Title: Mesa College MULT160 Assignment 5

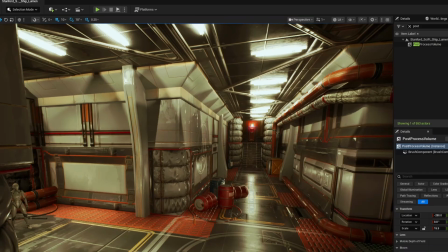This is a walkthrough of the post-process volume on the sci-fi hallway.
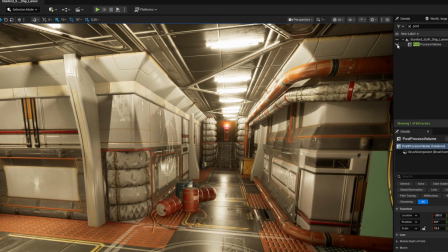Uh, let's see, here is with the post-process volume off,
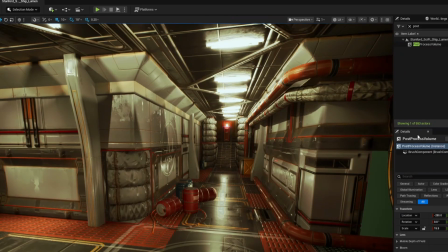with the post-process volume on. I've added a little bit of bloom, just a touch. Mini V, Max EV, left those at 1. Chromatic aberration, just a touch at 0.1.
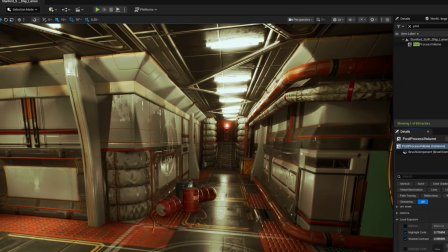See exposures. The lens flare, just a very slight lens flare. I didn't want to go too crazy with that. Same as with the vignette. And then the global
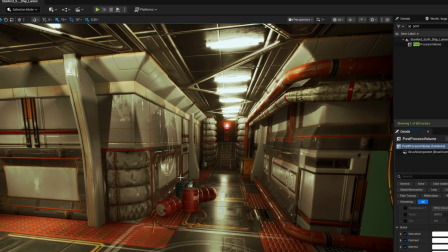in the shadows, I played around with to keep it pretty realistic looking. Didn't want to get too wild there. With the LUT, I got a horror blue.
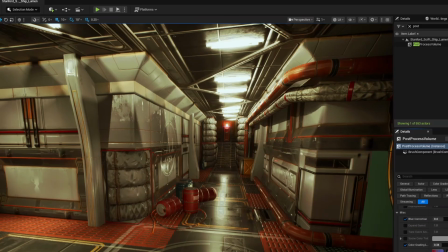Pretty mellow on that front as well. And let's do a playthrough.
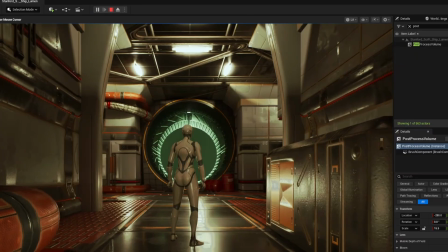I have
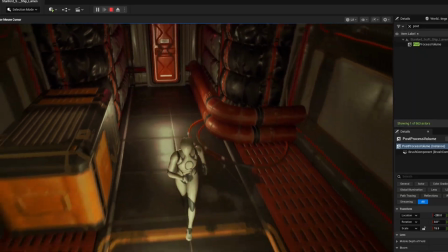some point lights here on the floor or close to the floor to make it to make it look like reflections off the ceiling lights.
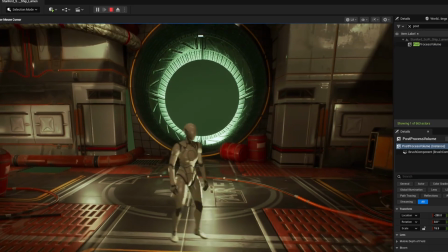And then a point light way out out there to give it this green.
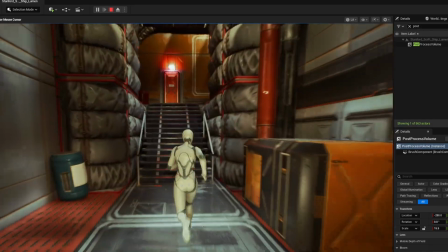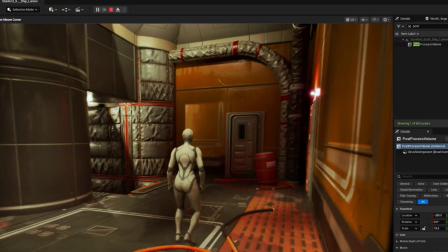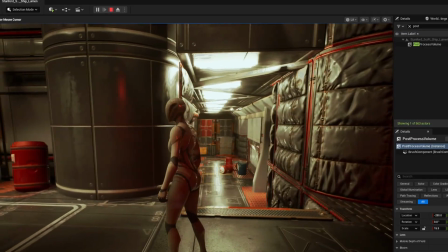Might be a little bit bright. When you're standing right here, that's a bit bright.
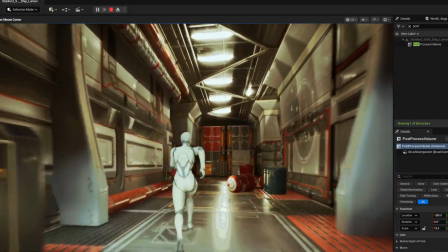But from down here, it's pretty good.
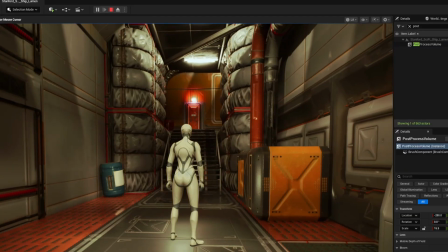Yeah, that is my post-process volume work on the sci-fi hallway.
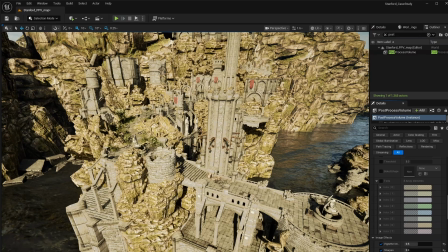Here is my post-process volume scene of this outdoor scene, the Elvish Ruins.
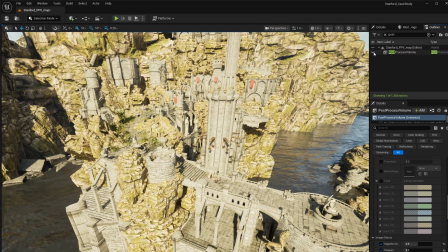Here is with the volume on, with the post-process volume off, on.
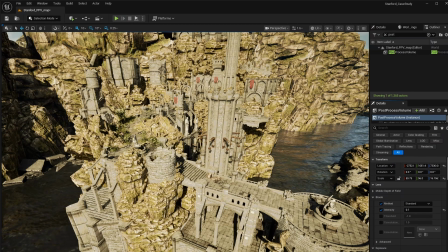So added a small amount of bloom.
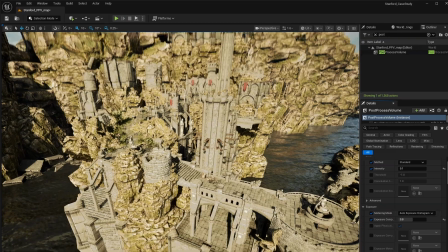Let's see, what else have we done here?
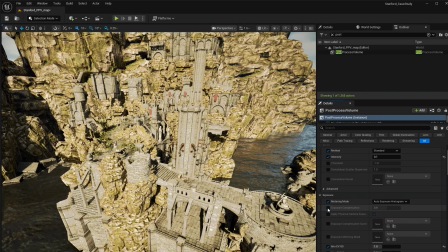I feel like this exposure kind of cleans up a lot of the,
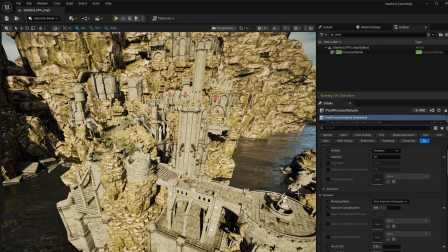like those mid-tones that are kind of boring and drab without it. It feels kind of dull, so that kind of crisps that up a little bit. The highlight contrast, same thing here.
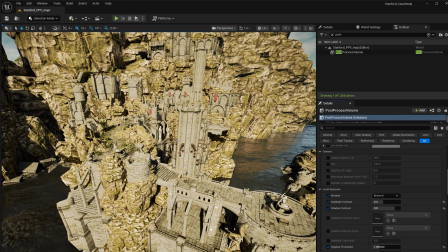Without it, it feels kind of flat, and then with it, it adds some serious contrast in the highlights, which I like. Without this, I noticed that
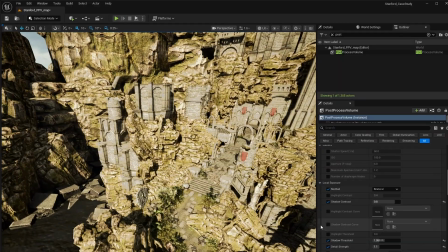like in all of these, like these rocky areas,
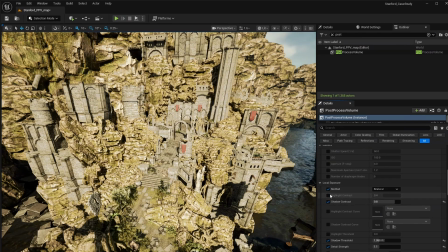especially up in here, it makes those look a lot nicer.
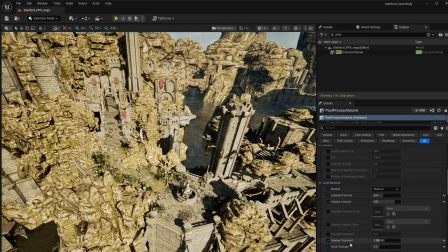The vignette, I think that adds a lot to this. Without it,
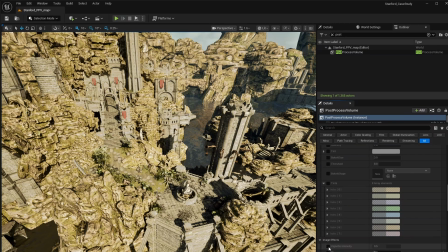like again, it feels really flat, and then with that, just a little bit of it, 50%, it kind of brings things in together nicely.
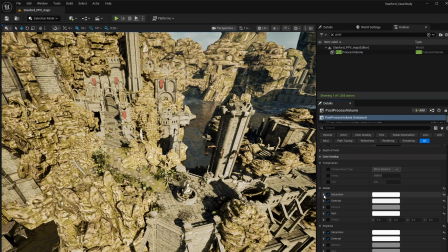The contrast, I just came down a little bit overall. Same with the saturation global wise. Gain, same.
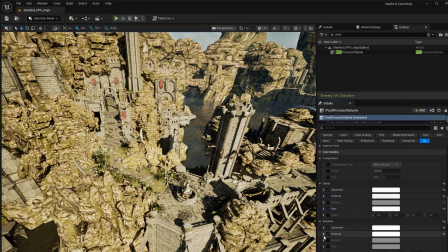Shadows, I came up with the saturation and the contrast on that. And then the mid-tones came down in saturation and up in contrast, which I'm pretty happy with that.
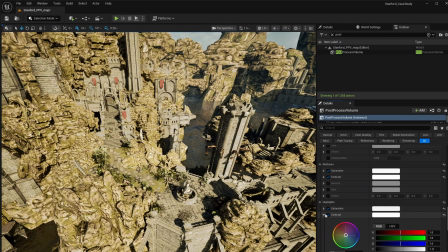Highlights down overall and contrast up overall. I ended up using this LUT film stock table.
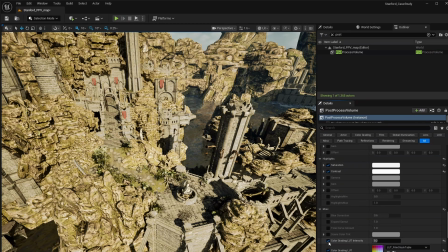I didn't want to use a really heavy LUT on this because I kind of like without it, it's pretty close to where I wanted it to be, and it just adds a little bit there. So let's do a playthrough.
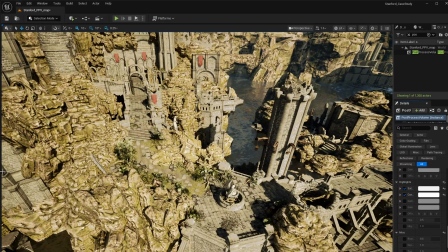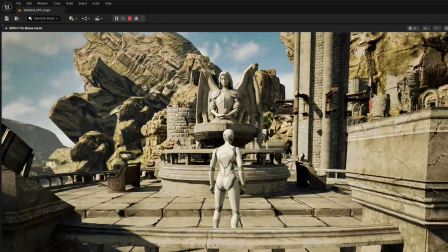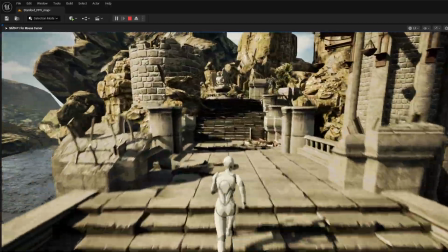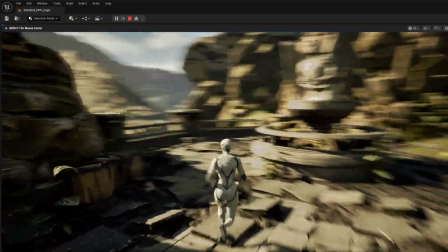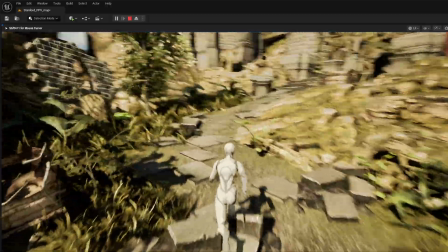I think overall this looks pretty good. It looks pretty realistic.
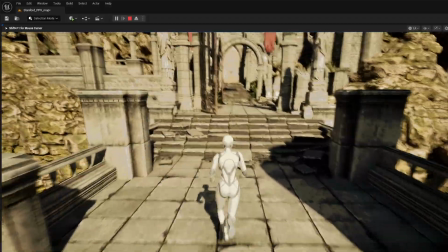I like I like the way the shadows are crisp and clean,
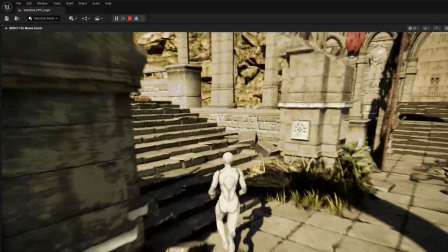and maybe some of these white highlights are a bit
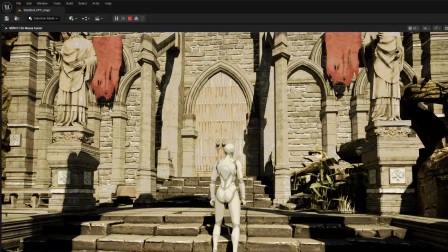too much, especially on this like heavy stone surface here.
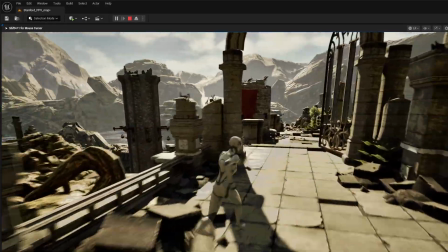The highlight that could be like a little bit darker, I think. Um, but overall, I'm pretty happy with this.
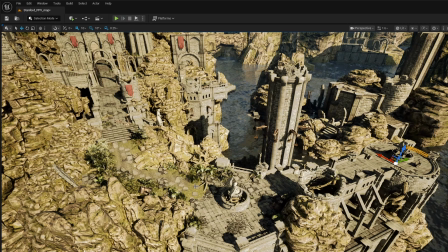And that's it for the outdoor post-processed volume.
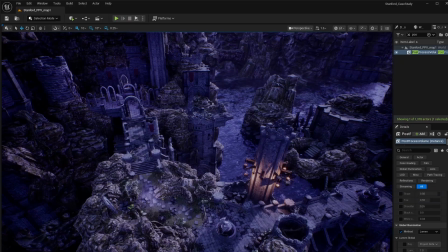Here is a post-process volume nighttime or dusk for in the Elvish ruins.
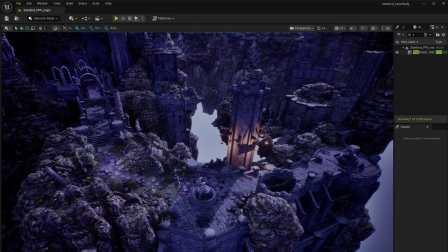Here is the post-processing on and post-processing off.
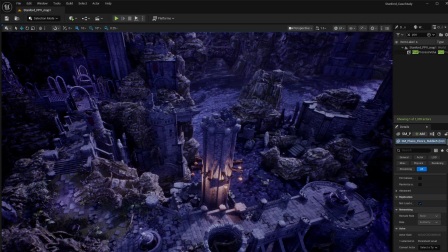First off, I added some point lights here. I have point lights, all in this area.
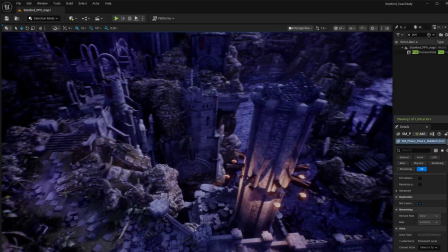I have one down here, one here,
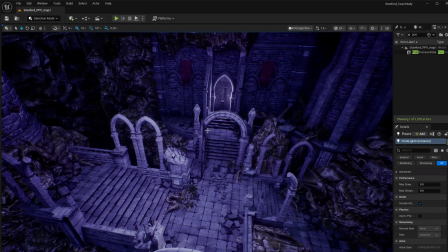one right here actually, up top here, and then one kind of behind the door to make the door glow as well.
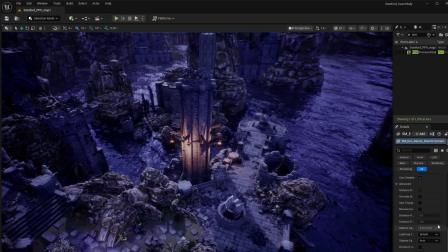Looking at our settings here,
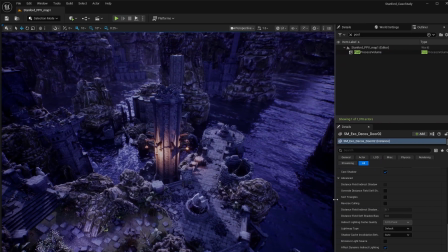for our post-process volume,
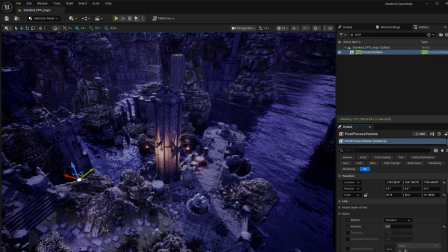intensity for bloom, I brought that up to 2 to kind of give it a nighttime haze, if you will. The exposure, brought that to 1 to kind of darken things up.
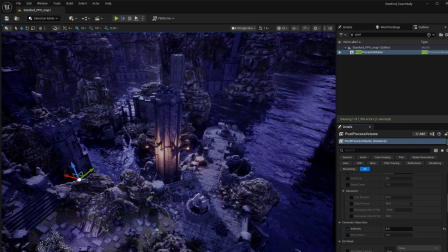Chromatic aberration, 0.3 there. Shadow contrast, I bumped that up really high to darken things up as well, but not get them too dark. And the highlight contrast, put that down for the same reasons.
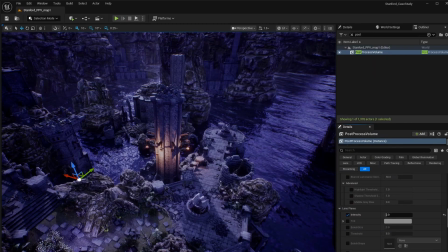Shadow threshold 2, detail strength 1.5. Lens flares, there are some lens flares in here.
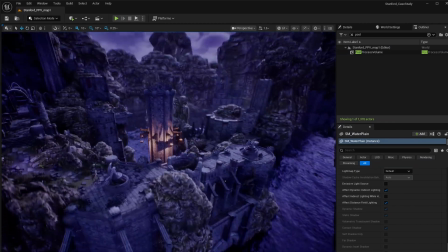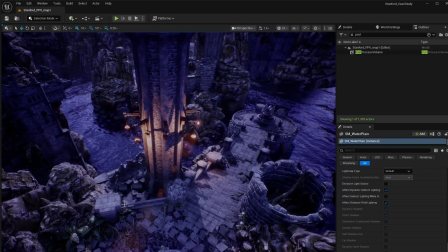You can see just ever so slightly right into the, when you're looking at them.